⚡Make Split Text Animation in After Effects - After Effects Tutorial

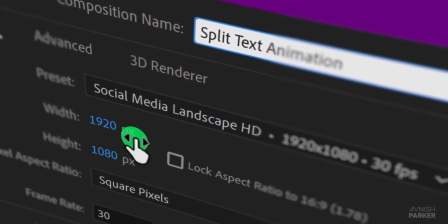[0:00]
Hey everyone, welcome back. This week we're diving into After Effects to create an awesome split text animation.
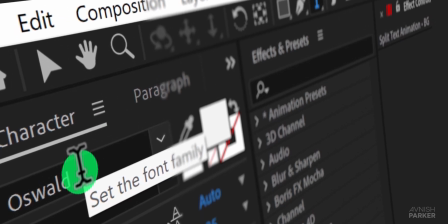[0:06]
Let's take a look at what we'll be making.
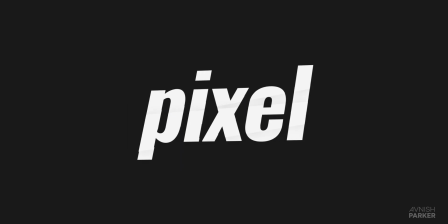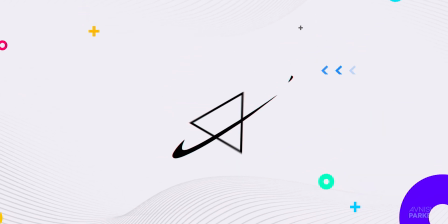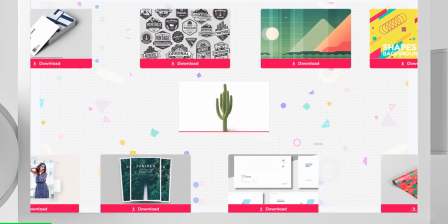[0:21]
Special thanks to Envato Elements for their support in making this video possible.
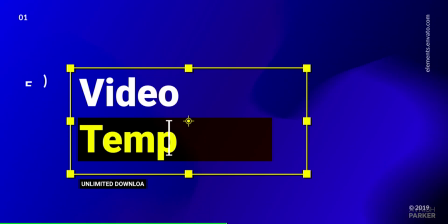[0:25]
With Envato Elements, you can download unlimited After Effects templates, fonts, stock videos, sound effects, and more.
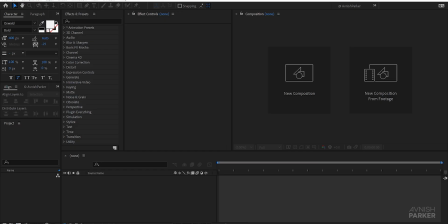[0:33]
Check out the first link in the description. Let's jump right in. First things first, let's open After Effects and create a new composition.
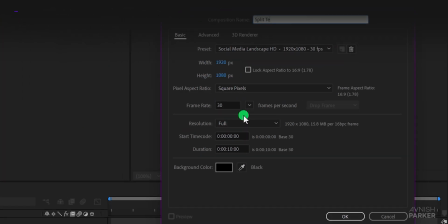[0:42]
I'm calling mine Split Text Animation.
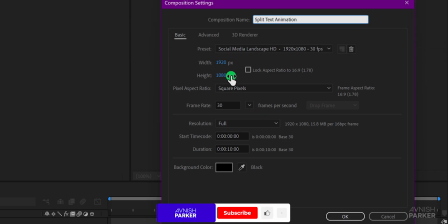[0:44]
As always, I'll use a resolution of 1920 by 1080 and set the frame rate to 30 frames per second.
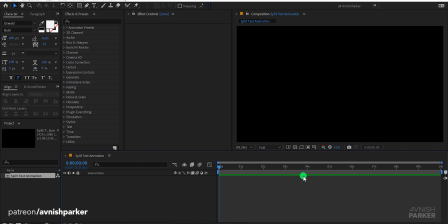[0:52]
Perfect for most projects. Next, let's right-click here and create a new solid layer.
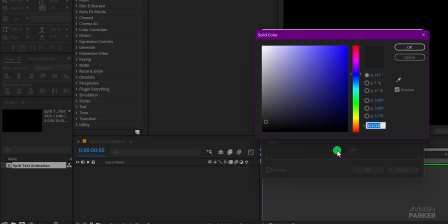[0:57]
I'll name it BG for background and choose a nice dark blue color. Once you've got that, hit OK.
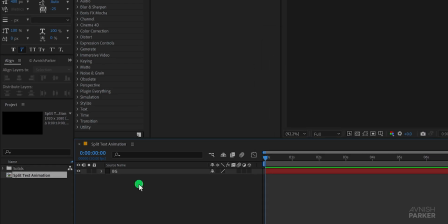[1:05]
Now, head over to the Tools and select the Text tool.
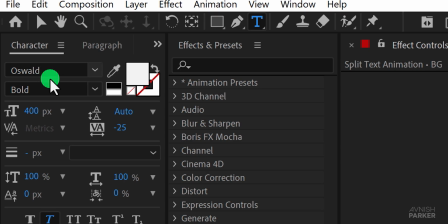[1:08]
For this project, I'll be using the Oswald font with a bold family and set my font size to 400 pixels.
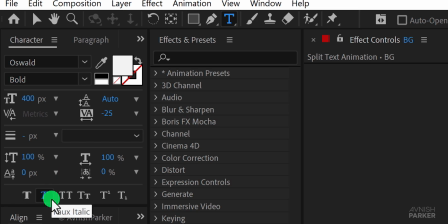[1:15]
I'll also use the italic version of the font. You can see all my settings here on the screen.
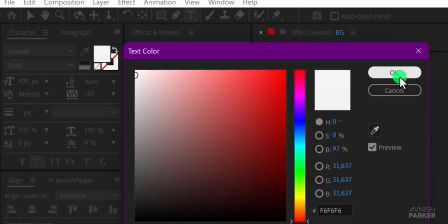[1:20]
Click on the color option and choose an offset white color for the text. Click anywhere on the screen and start typing your text.
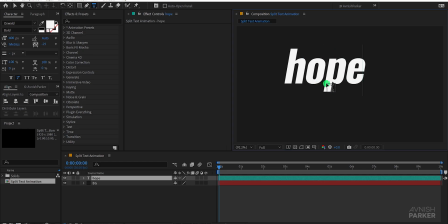[1:29]
Once you're done, press Control or Command plus Enter on your keyboard to exit the typing box. Now grab the Move tool and align your text right into the center of the composition.
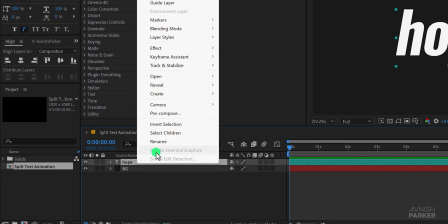[1:39]
Next, right-click on your text layer and choose Pre-compose.
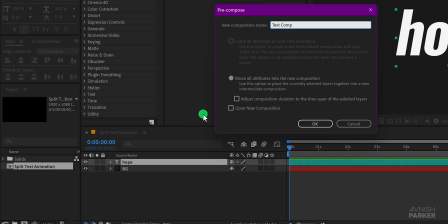[1:43]
I'll name this new composition Text Comp and make sure to select Move all attributes into the new composition.
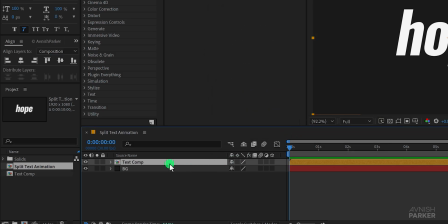[1:49]
Hit OK. Now select your text layer, go to the Tools and choose the Rectangle tool.
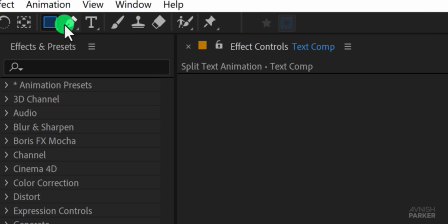[1:55]
You can add a mask using the Pen tool as well, but I prefer using the Rectangle tool for this.
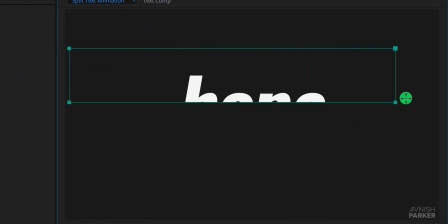[2:01]
Start creating the mask by dragging the rectangle over the text. As you can see, I'm keeping the top part visible. We'll be splitting the text into different parts, so make sure your mask is positioned correctly. Finally, select the Move tool again, then double-click on your mask anchor point to adjust as needed.
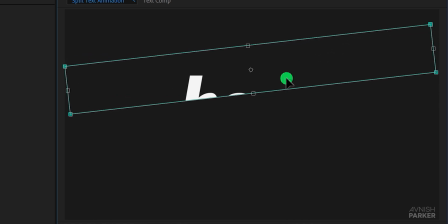[2:18]
Then rotate the mask to create a more stylized look. Place the masks right here.
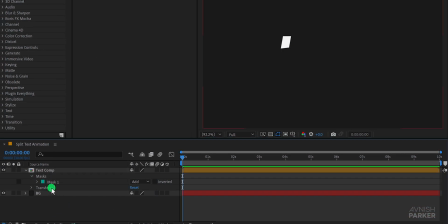[2:24]
Now select your text layer and make a duplicate of it by pressing Ctrl or Command plus D.
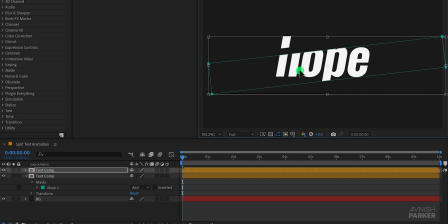[2:31]
Double-click on the mask and drag it to a different position, ensuring that no gaps remain. You can even play with the shape of the mask to achieve a different look. Adjust it to your preference. If you see any gaps, make sure to cover them up.
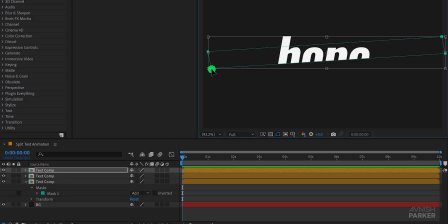[2:45]
Then make more duplicates of the text layer and complete your whole text. I'm speeding up this step to save time, so don't worry if it seems quick.
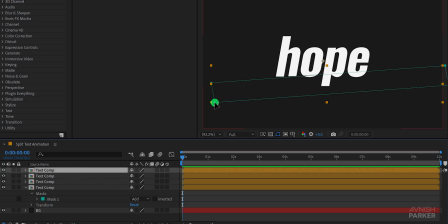[2:55]
Excellent. If you're feeling adventurous, feel free to make even more copies. However, for the purpose of this tutorial, I'll stick with just four. For a smoother experience, I recommend renaming all the layers that you can remember. This way, you won't have to toggle individual layers on and off for checking. Now let's proceed to the next step.
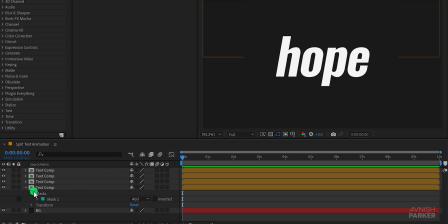[3:14]
Minimize all layers to create some space. And now we're going to make them 3D.
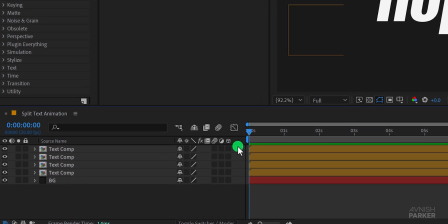[3:19]
If the 3D tab isn't visible, right-click in this area, go to Columns, and choose Switches.
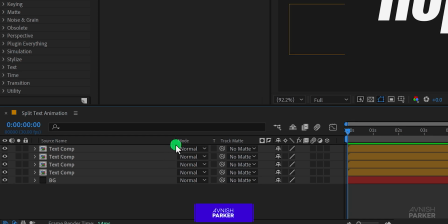[3:25]
You can use any other tab if you prefer, but we don't need the Mode tab, so I'm going to hide it and add the Parent tab instead. Now make all the text layers 3D. Then, select your text layers and press P to open position.
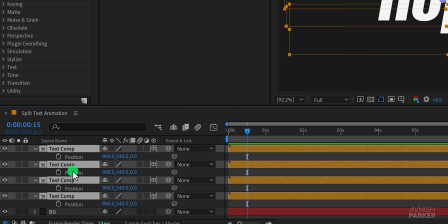[3:42]
Go to the half second mark and add a keyframe for the position. Then move to a different point in time and change the Z position value for a few layers, leaving some unchanged.
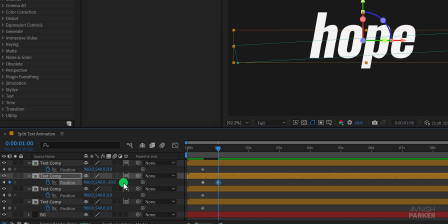[3:55]
Now, one thing you may notice, I am using a value between negative 30 to plus 30. This way it won't look too spaced out. This will create a staggered 3D effect.